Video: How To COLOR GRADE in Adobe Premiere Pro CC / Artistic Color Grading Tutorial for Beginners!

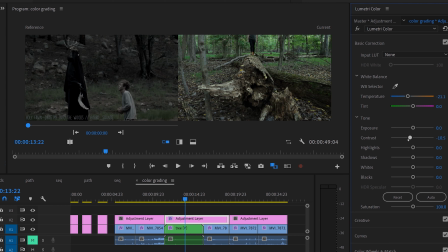[4:08]
And I always start out by adjusting my temperature slider. So I can see that the tones in my reference are a little cooler. So I'm just going to put it down. All right, and next I see that this doesn't have a ton of contrast. So I'm actually going to be really bold and put my contrast meter all the way down.
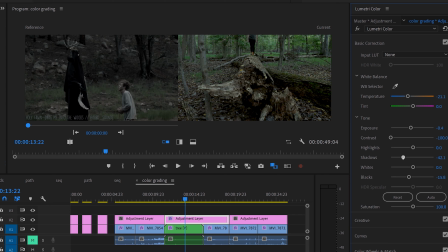[4:24]
I'm going to add a little bit more black in there just because I can see that this got really light. Put my exposure down a little bit, and we're going to put the shadows down again just to sort of darken up my image.
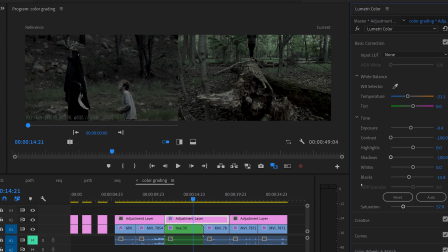[4:40]
And now we're going to go to the saturation. We're going to put that down since our original image is pretty desaturated. Then I want to make it a little darker, so I'm going to go into the shadows. We'll put the shadows all the way down too. Why not?
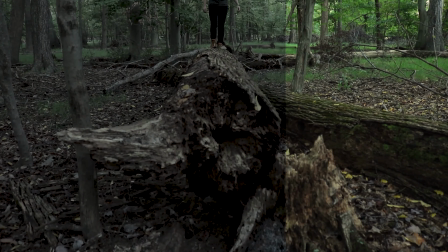[4:58]
So yeah, I think that generally matches our reference image pretty well.
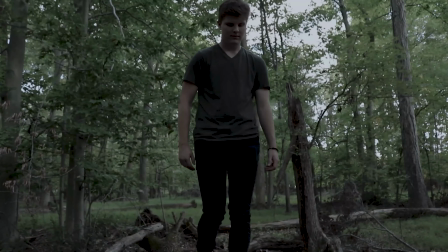[5:03]
So that one was super easy. I just had to kind of make a few adjustments here and there, and there's our first color grade.
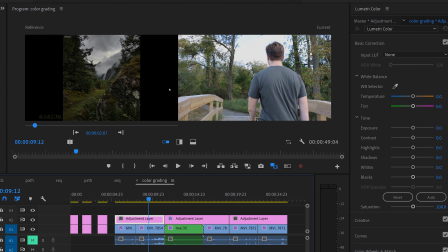Okay, so my second color grade is going to reference this photo by an artist and photographer named Lynn Satane. Again, we're going to start out in the basic correction window, and for this one,
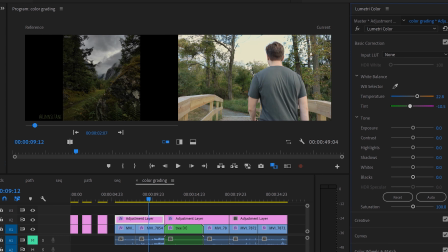[5:27]
I actually want to add more warmth to it since the green does have more of like a yellowy hue to it. So I'm going to put my temperature meter up, and I'm going to add a little bit more green as well. So I'm going to put my tint down.
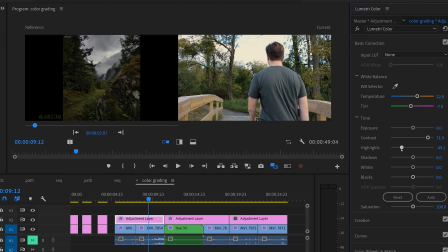[5:41]
And from here, something that's different about this image from the other one is that it actually seems pretty high contrast and you can see the colors a lot better. So I want to put my contrast up. Then the highlights, I'm going to go down since there's not a ton of brightness in the original.
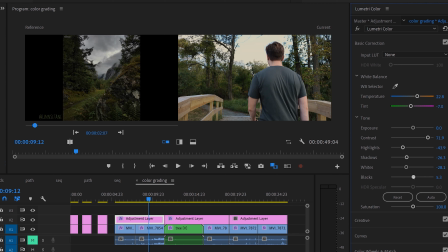[5:58]
Shadows are going to go down just to give me a little bit more depth. And whites, again, are going to go down just because not a ton of whites in that original image. I'm going to put my blacks up just a little bit just to kind of even out the darker tones since there isn't too much dark in this original image.
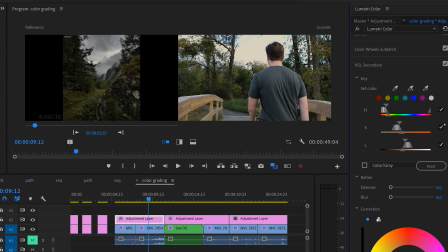[6:16]
And then I'm going to put my saturation down just a tiny bit. So from basic correction, I'm going to go to the HLS secondary window. And this window is basically good for replacing colors or just adjusting colors.
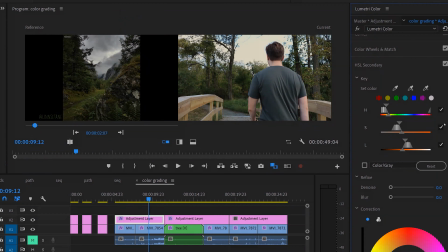[6:29]
So the first thing I want to do is I actually want to make his skin and the wood on the bridge a little bit grayer. This is normally not the preferred thing. Normally you want to give people more color in their skin, but just since there really isn't any tan in this reference photo we're using,
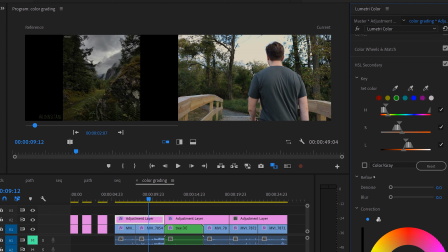[6:47]
I kind of want to gray out the tan colors in the image that we have to work with here.
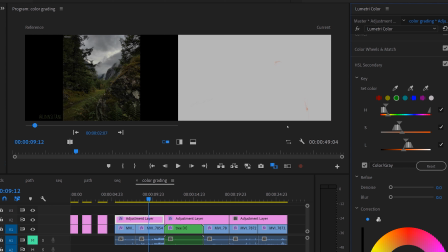[6:52]
So what I'm going to do is I'm going to take this eyedropper and I'm just going to place it on his skin. And then I'm going to check this box that says color/gray, and that'll basically gray out everything that you haven't selected. And then I'm just going to adjust these sliders so I could get more colors selected, so I'm changing more stuff.
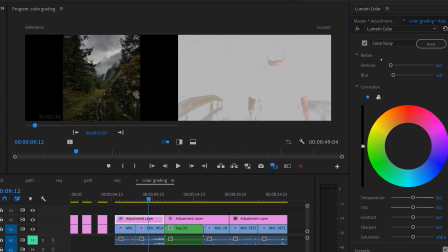[7:11]
I'm going to put the blur up a little. This is kind of similar to feather in Photoshop.
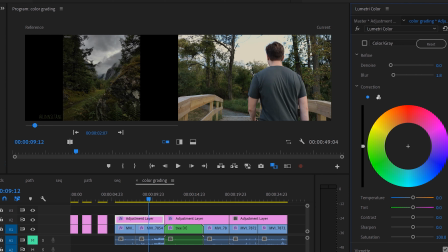[7:17]
So if you adjust the color a lot, sometimes you'll see like little tiny dots. So usually it's good to put the blur up a little bit. And once that's done, I'm just going to uncheck this box so I can see the entire image because that's a lot easier to work with. I'm going to go to my saturation slider and I'm going to put that down a fair amount.
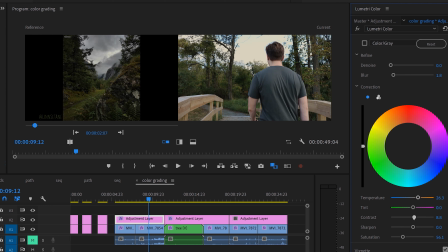[7:34]
And his skin is looking relatively blue, which isn't really what I wanted. I just wanted it to look gray. But I want it to be a bit of a warmer gray, so I'm going to put the temperature up. And then I'm also just going to increase the contrast a little because that's also going to give me something closer to skin tone because I don't want him to look too much like a corpse.
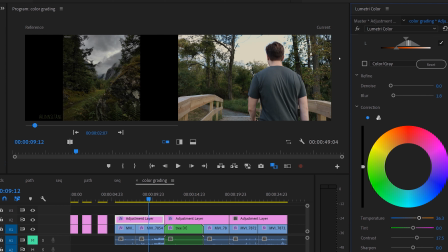[7:53]
I just also don't want a really rich skin tone because it doesn't match the color palette I'm trying to go with.
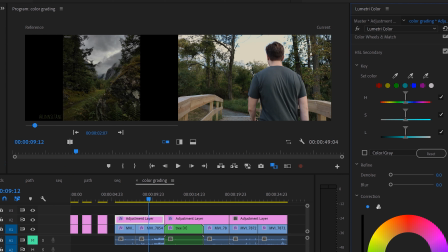[8:00]
Alright, and from there, since our reference image doesn't have much blue, I want to try to take out this blue in the sky. So I'm going to go up top to my Lumetri color. I'm going to go to add Lumetri color effect. And this is going to give me another one of those HSL secondary panels that I can use.